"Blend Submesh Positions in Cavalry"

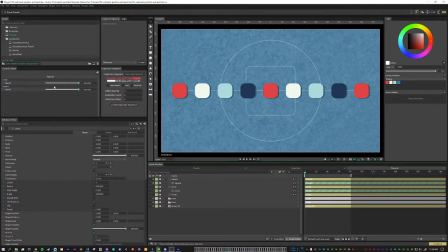248s
What we're going to do is we're going to start with both the circle and the square at 100%. Add some keyframes there. Let's go to 24 frames.
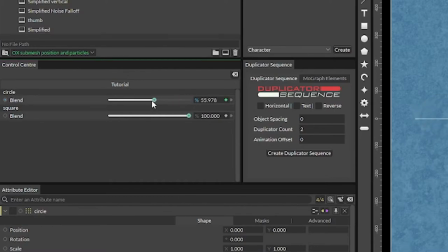257s
And here we want to change the circle blend from 100% to zero, which puts it now into the circle distribution.
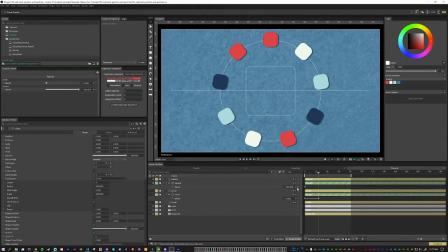264s
And let's add a blank keyframe on the square blend as well. Move to our next spot.
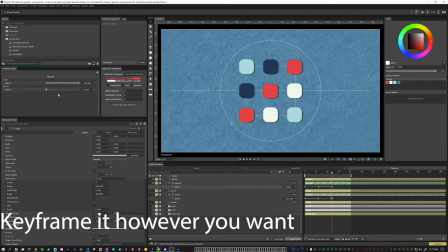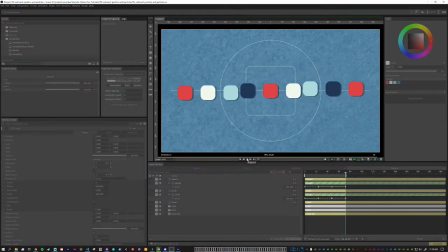276s
Now this animation doesn't look very great, so let's add some easing.
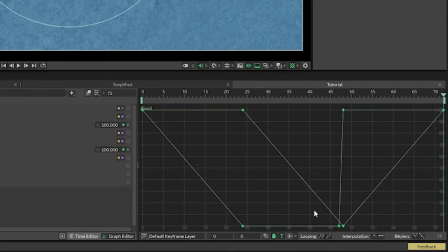281s
If you select your keyframes here, go to graph editor, and then this button right here adds Bezier handles to everything. And I like to really just kind of crank it out like this. So now you can see everything is moving nice and smoothly.
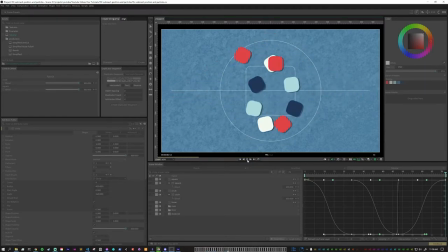294s
It has a nice ease on there, but this also can be a little bit boring because it's so precise and exact.
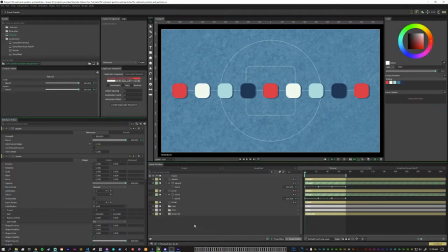299s
So what I'm going to do is I'm going to add a noise node. We're going to set the minimum to minus 300, the maximum to 300, and then let's open up all of our duplicators.
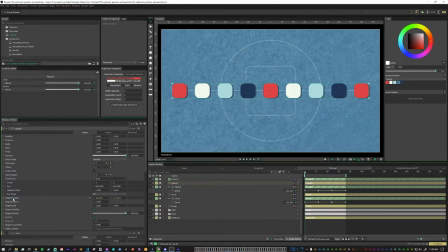312s
We're going to put the noise into the shape position. And at first, that makes everything crazy. They're all moving around. They're not hitting their marks like they're supposed to. So then what we need to do is inside of the noise node, we're going to add a falloff.
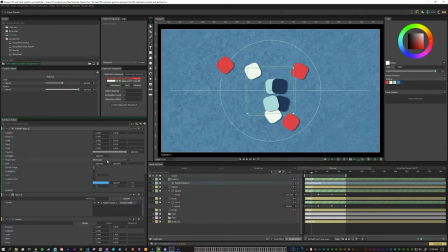328s
In this falloff, I'm going to make it rectangle, and then I'm going to just make it the exact size of our composition, which in this case is 1080 by 1920. And now what we can do is we can animate the strength. So we see that if the strength is at zero, the animation plays exactly how it used to.
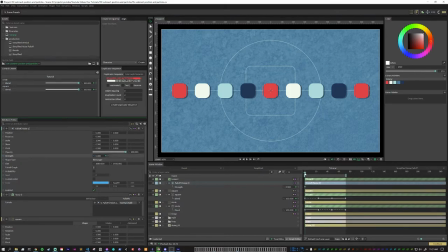348s
So what we can do is we can animate this keyframe. So we'll start at zero, and then as they are moving about the middle of the movement. We can bring this up to like 60. And you'll see that now they're jumbled just a little bit. And then here, when they're supposed to hit their mark, we can come back down to zero.
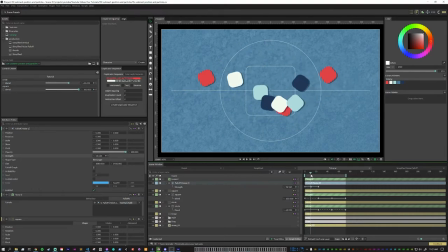368s
So now, as they're going, they're going to be a little offset. And we can also change this up a little bit. So they don't really perfectly hit their marks. They're kind of moving around. And they're just kind of scattering in the in-between animation.
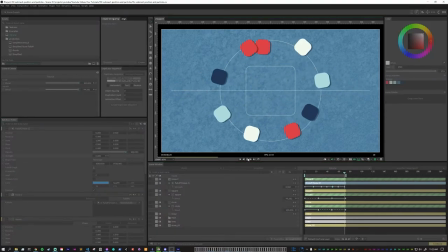387s
And so now, as we look at this, we see that they move around a little bit more. The animation is still not perfect, but there's a couple other things we can do to help out with that.
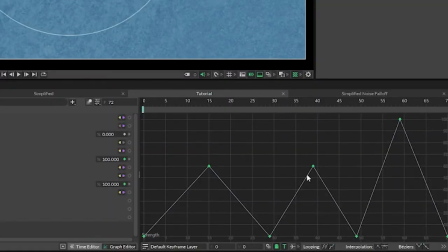397s
Number one, we select our falloff keyframes, and instead of being linear, we add those handles and crank them out like this.
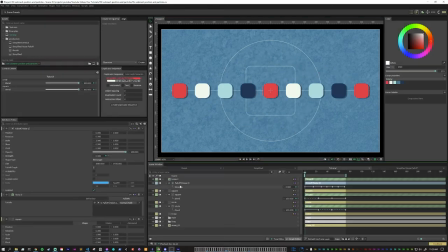407s
So it's still acting a little bit funny. This part takes a lot of massaging. Another thing we can do to make the animation more interesting is to offset the timing. So for now, I'm going to turn off the noise node so that we can just kind of see the base animation. So let's open up our circle blend submesh positions node.
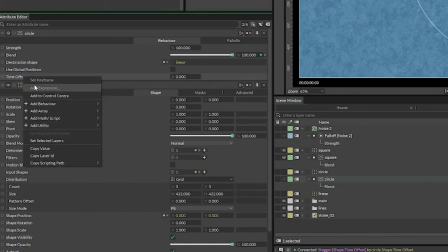424s
And then here in the time offset, we can right click, add behavior, add a stagger.
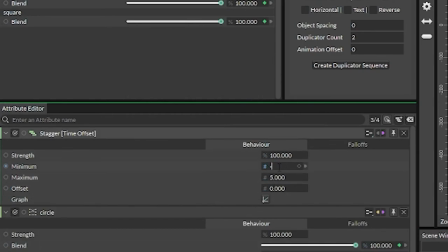431s
Set that to negative 12 and the maximum to zero.
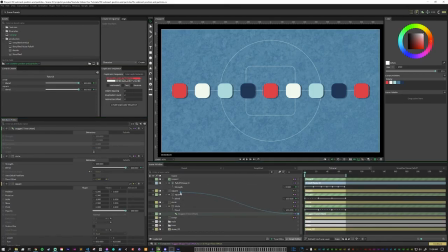436s
And then we're also going to plug this into the squares blend time offset. So now you can see they don't all move at the exact same time. They go one after the other, and then they're kind of going in between here. And you can see that it also takes more time than we had given it to get to that final position.
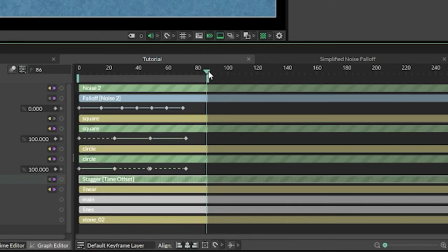457s
So let's move our marker here, hit N, and so now that includes the whole animation.
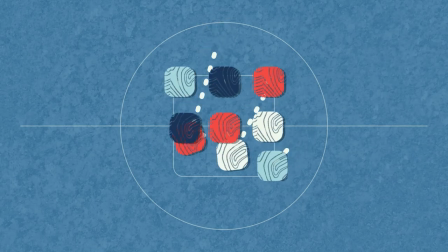463s
And so that's the foundation. So now you can go in and you can tweak the animation, make it a little bit smoother, add different things. in mine.
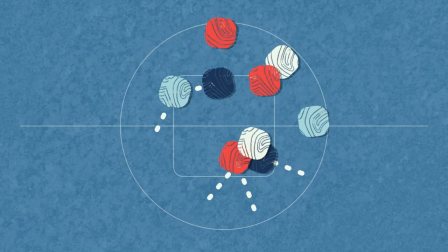470s
My shapes also turn into circles when they go to circle distribution, added the trails, a little bit of texture.
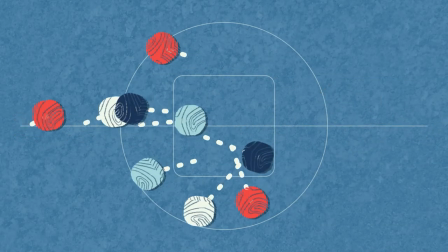475s
But now you know the basics of how blend submesh positions work. Can't wait to see what you make.